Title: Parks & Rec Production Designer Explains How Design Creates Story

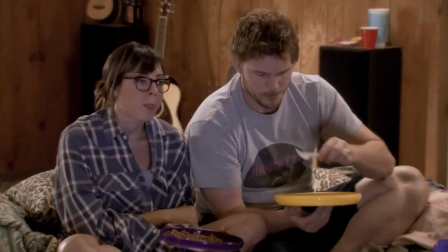3:52 and the whole gag was that it was like well all the dishes are used up so i mean we're just we'll eat out of frisbees why not they're
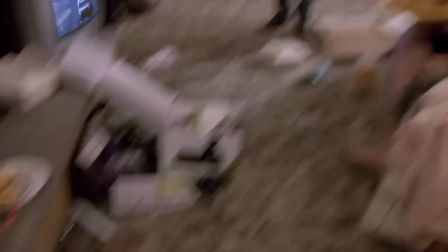3:59 not very well put together you know the most expensive thing he has is a video game system and a tv that's shoved into a fireplace because they didn't have anything to set it on how do you pick which details go into a scene in a set like this because there's so much stuff here it really
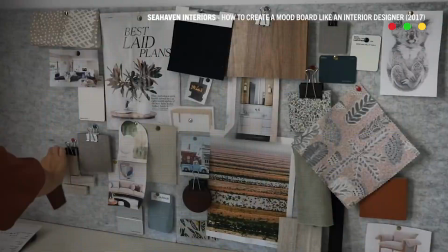4:14 starts with the boards that the decorator will bring together for me to sort of show me ideas of furniture that you know
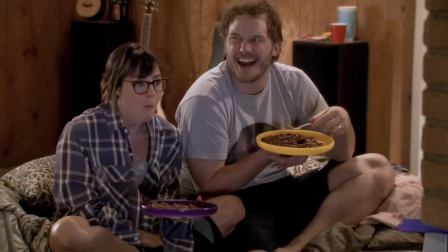4:23 we think are going to go in there and then it just sort of spirals from there so you know maybe they did have a party they're drinking out
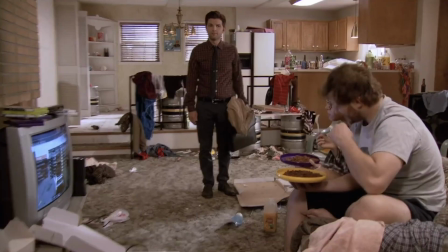4:31 of red solo cups now because they don't have any clean dishes they don't have any pots and pans that are clean. So you think, okay, well, if they don't have any pots and pans that are clean, what are these people eating?
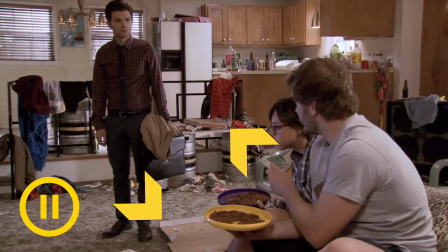4:44 Probably pizza. So let's get a bunch of pizza boxes and we'll throw those around. How about some to-go containers?
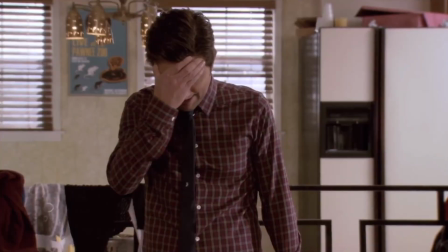4:50 You know, you can see clothes back there. How long have they been wearing these same clothes? So you think, well, how do I show that visually?
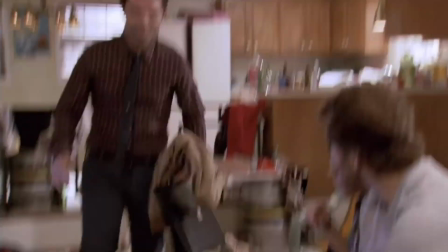4:58 Put it in places that are visible that you think, oh yeah, they haven't done laundry in weeks.
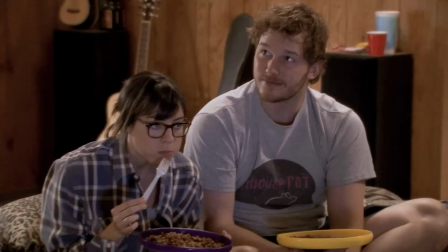5:03 So, you know, you try and put all of those details in because you really want to sell that they're just lazy. So, and maybe they did have a party, but they never cleaned up after it. This set's so goofy.
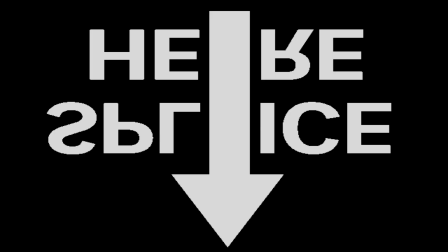5:15 Okay, ready to jump to the next scene? Absolutely.
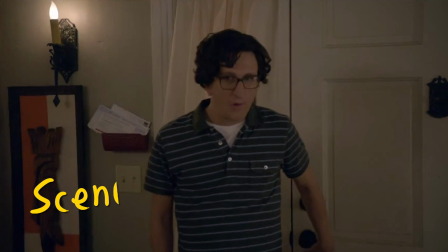This is Mickey's apartment. It is a set built on stage.
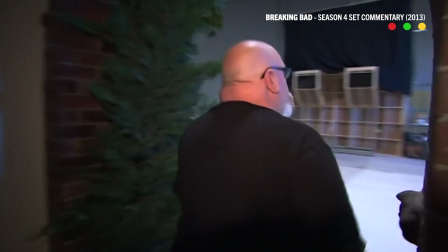5:31 I don't know how people tell. When you watch other production designers, can you tell when it's a set or when it's not a set?
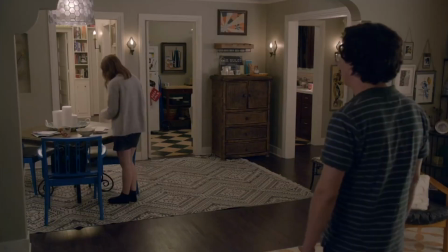5:37 You know, the idea is to not be able to tell. Yeah, I have no idea. I'm looking at this and I'm like, this is a set.
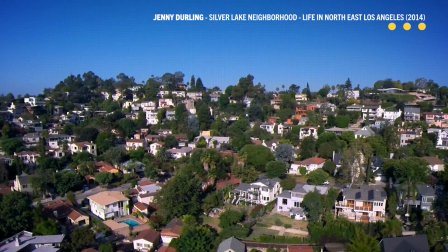5:44 I have been in this house. I'm like certain that I've been in this house. So I had actually lived myself in Silver Lake for quite a few years.
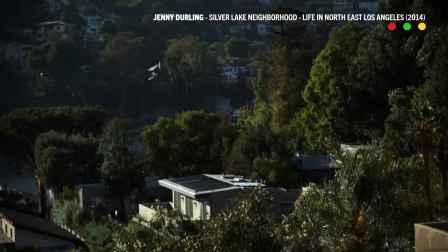5:51 And so I knew these sort of duplexes quite well. I had a lot of friends that had lived in duplexes like this.
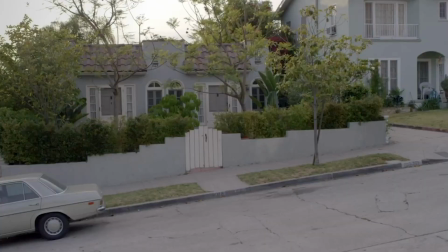6:00 We wanted to put her in a really cool sort of area that young people like to live in.
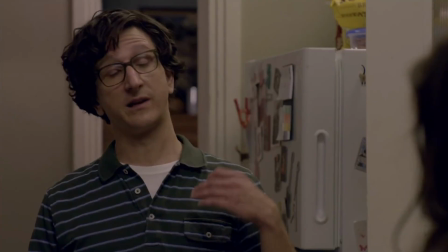6:05 And this is a very common sort of style. It's the Spanish duplex.
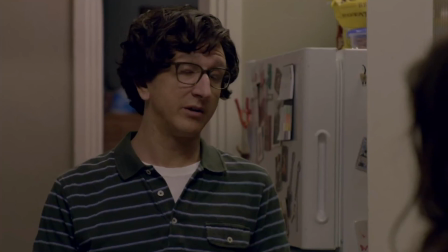6:11 We wanted this to feel very real.
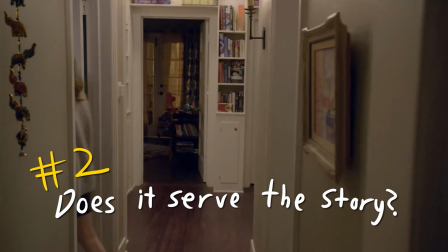6:14 So with Mickey, we always wanted to make her seem really sort of cool and fun and hip. We wanted to give her bright colors in terms of her art and her accents.
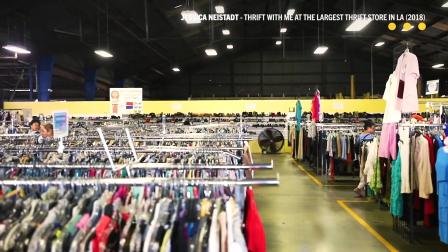6:27 She sort of had it together. And so she had bought a few things that, you know, she maybe spent some money on.
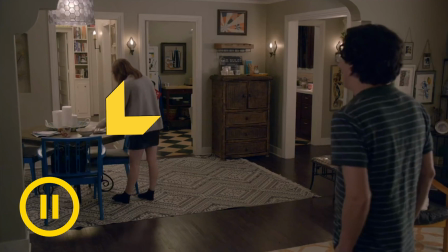6:34 Maybe she went to a thrift store and she found that chair and was like, oh, that's a really cool chair. Maybe she really liked that liquor cabinet that's there in the corner. You know, she also was a little more worldly and she knows cool people.
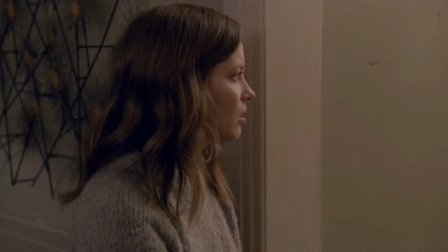6:48 So people have given her fun gifts and those little elephants right there.
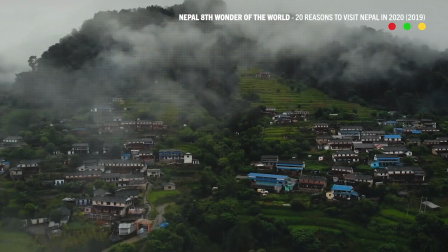6:53 I think, you know, we said, oh, well, maybe somebody went to Nepal and they brought her back those. It's all of that sort of character development that makes these characters cool and hip and fun. I kept all of the walls flat. By that, I mean there are no jogs in the walls.
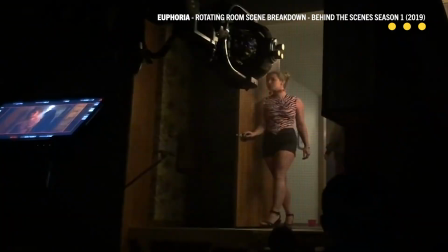7:09 It's because a wall is too big and you need to break it so that you can actually take that wall out or that section of wall out. Over the table, there's a little niche in the wall with a piece of art that is actually a camera port. Historically, in Spanish style duplexes like this, there are little niches that, you know, were built in as sort of an architectural detail.
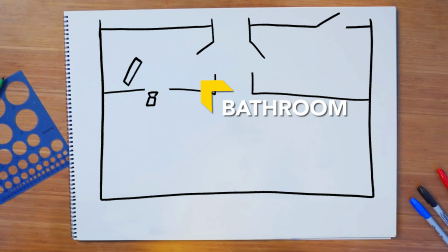7:32 For ease of filming, on the other side of that is the bathroom. You can take that section of wall out and you can stick a camera in there. Then it looks like you're shooting in a real house. It's sort of a little filmmaker's trick to, you know,
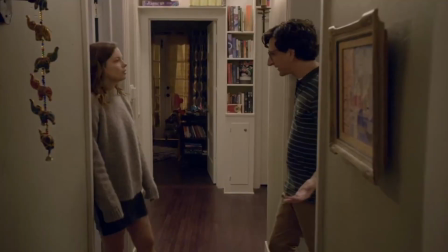7:47 make these little portals that you can stuff a camera into in order to be able to get the exact shot that you want.
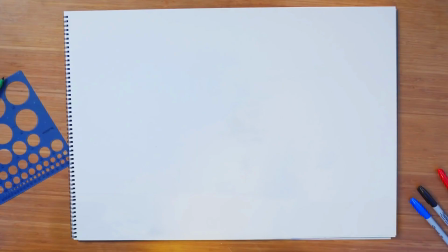7:54 So right here, for instance, did we remove the door to shoot that?